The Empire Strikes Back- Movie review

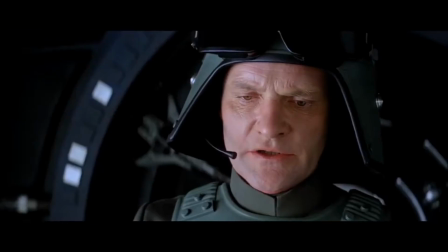The Empire starts off with the Hoth battle, and they keep striking until the ending. The film goes by really fast as well.
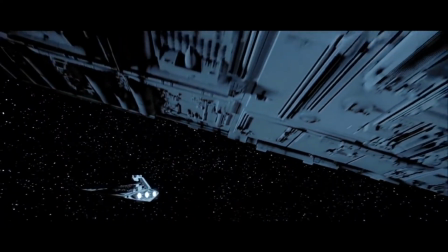It's honestly hard to take my eyes off the screen, because every single second there's something genuinely interesting going on.
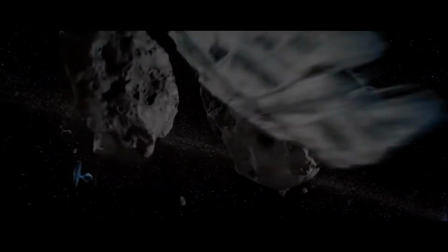The comedy, the action, the visuals, all of it contributes to the unforgettable experience.
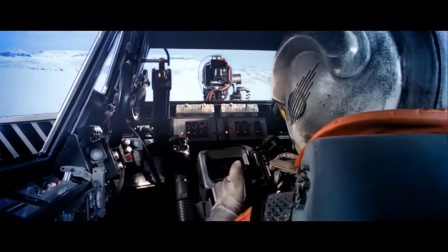I can watch this movie, and it can feel like it goes by at light speed.
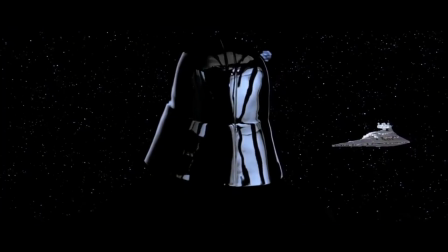It's structured so well. Darth Vader is way more layered and complex in this film than in A New Hope,
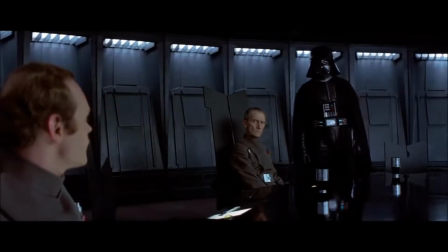and there you felt there was something more to him, but for the most part he was just a really cool and menacing bad guy.
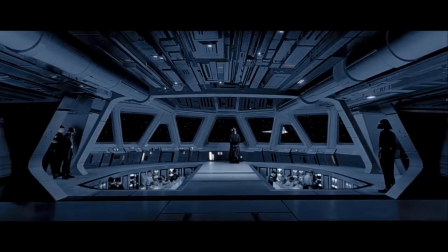But in Empire Strikes Back, we delve into him more.
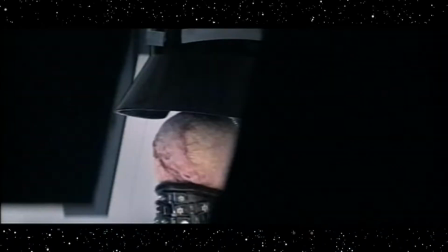That simple shot of where the Imperial officer walks on him as his mask is being slowly lowered down back onto his face.
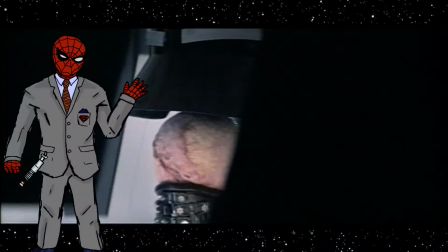Even though we don't get to see the front, Just the back of it. That gives the viewer an unshakable impression that this villain has a rich and layered backstory.
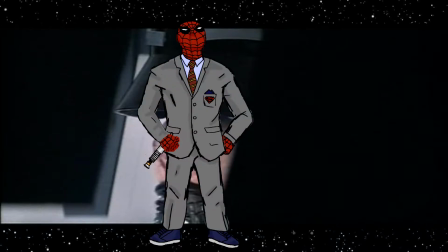It immediately makes you ask the question, what happened? How did he get so disgusting? Why does he need that armor? And the mystery just makes him a better villain. We also get our first glimpse of Emperor Palpatine in this movie.
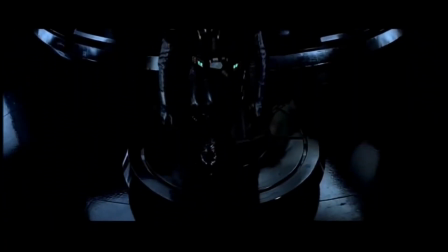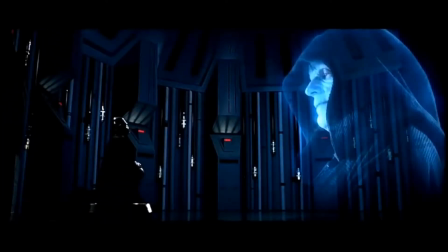What is thy bidding, my master?
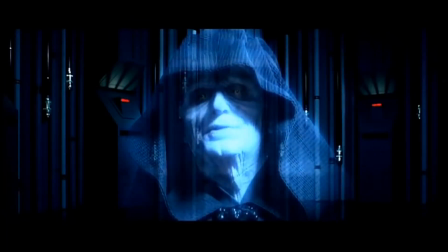Even though we only get a brief shot of what he looks like, we're given the sense that there's a bigger threat in store, which is a smart thing to do while Vader is being
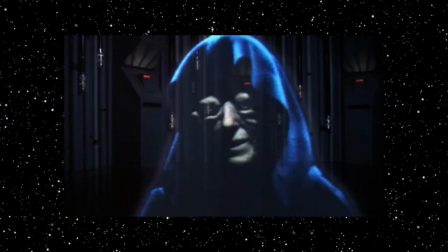made more relatable to us. In the original version, Palpatine was just a bizarre look with just random elements.
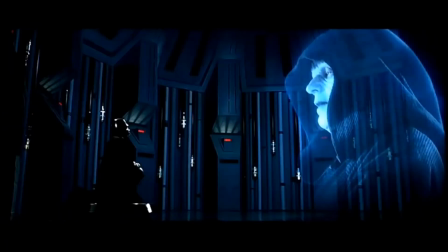I think it was good that Ian McDiarmid was placed back in, even if the original version should still be made available to people.
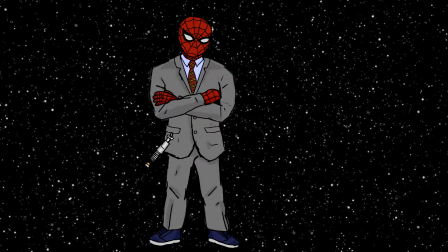Actually, just in general, the special edition changes don't irk me in this one. It's just a bunch of cosmetic touch-up, and none of it actually looks terrible. Even though John Williams' score for the original is perfect, in Empire Strikes Back it gets even better.
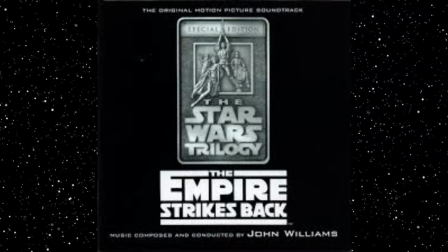All of his major themes from the original return, but there's so many more new ones to enrich the overall experience.
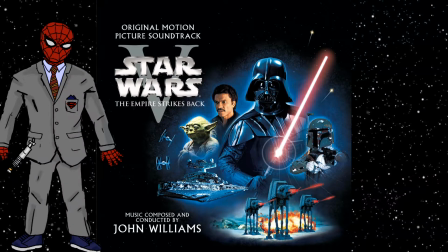The Imperial March is incredible, just sweeping and epic, and fits with Darth Vader immensely.
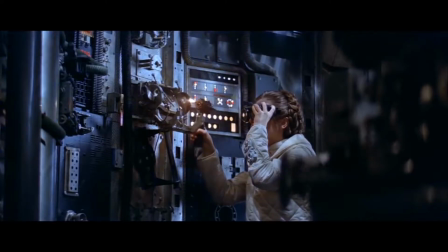The romance is also great in here.
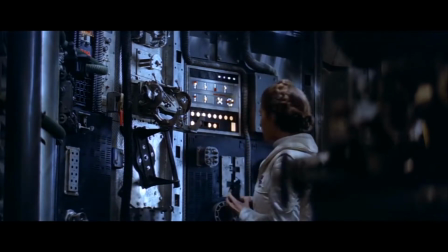This might feel like clunky dialogue in the hands of other actors, but there's something about the characters of Han Solo and Princess Leia that makes it all work.
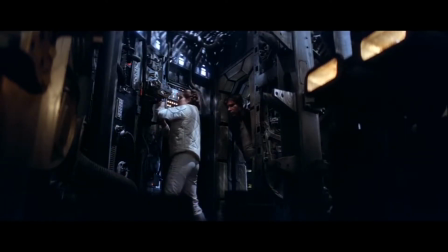They interact in a very well-formed arc that makes you want them to get together. And all that back and forth between the two, where Leia says,
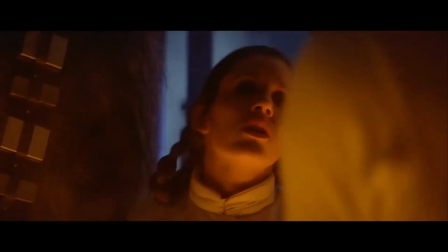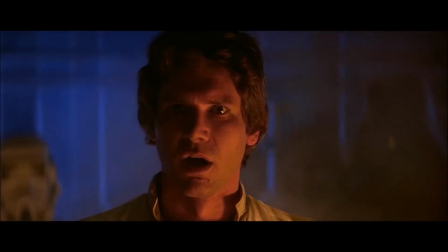I love you.
I know. that's genius.
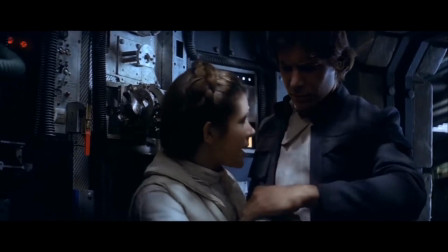It would have been so cheesy to have him say, I love you too, but instead going with, I know, means that this just isn't a romantic back and forth.
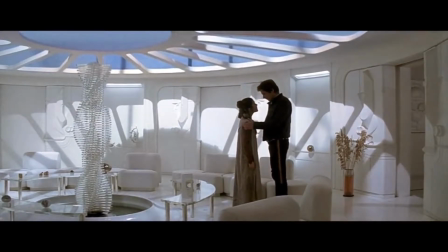It's one between two clearly established, relatable, and well-written characters.
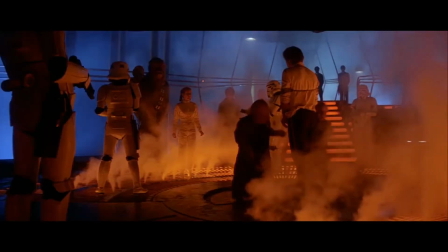Having Han get frozen in carbonite is not only a great idea for the story, as it raises the stakes going into the finale of the trilogy,
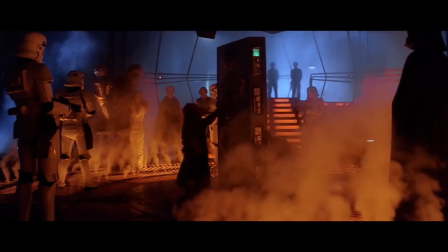but it also contributes to their relationship, and the theme that John Williams contributed makes it even better.
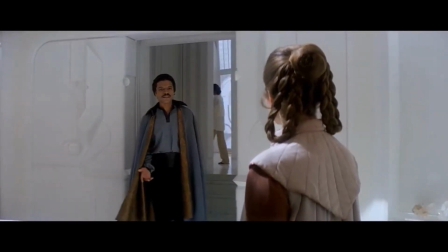This movie also served as our introduction to Lando Calrissian, who is such a fun character.
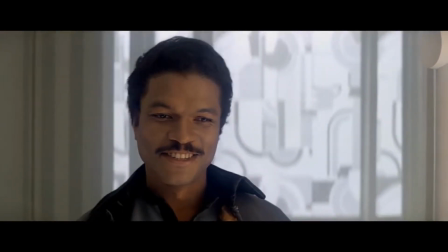True Billy D. Williams portrays a cool, smooth talker, but you get that there's something more to him.
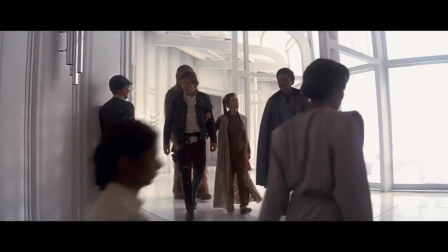You understand why he betrayed Han and Leia, because he needed to protect his city. It all makes sense.
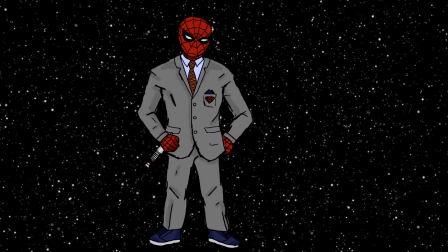But in my opinion, the best scenes of this movie are the ones on Dagobah, where Luke goes to train with Yoda.
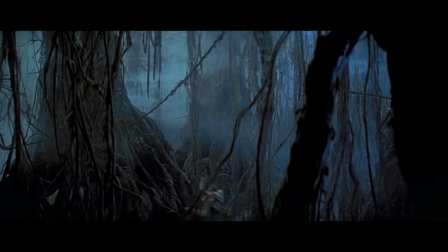Because first off, Dagobah is such a visually interesting place. There's so much personality to every shot contained within it. It's murky and weird, sure, but there's this unforgettably mysterious aesthetic to it.
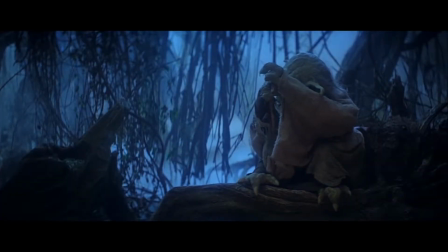And when we meet Yoda, boy, this character is great.
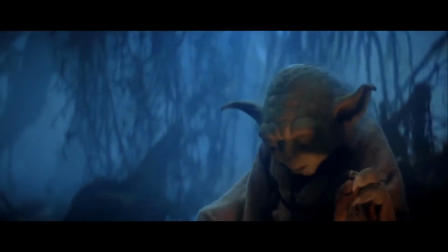Not only is he hilarious when he wants to be, and the voice, that backward speech by Frank Oz are amazing, he teaches the viewer so much about the Force.
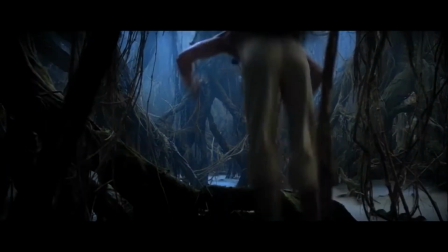I feel like I'm learning with Luke, and my experience becomes so much more. He actively richens the mythos.
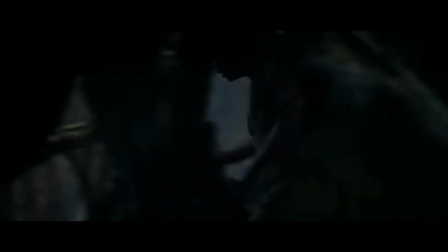You get a deeper understanding of what the Force means, and what can be accomplished through it.
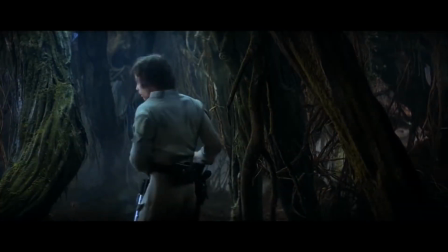Plus that scene where Luke goes into the cave.
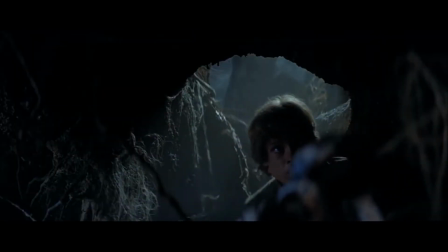You don't really know what's going on, but you get a real sense that the Force goes deeper than even what Yoda knows, which is fantastic.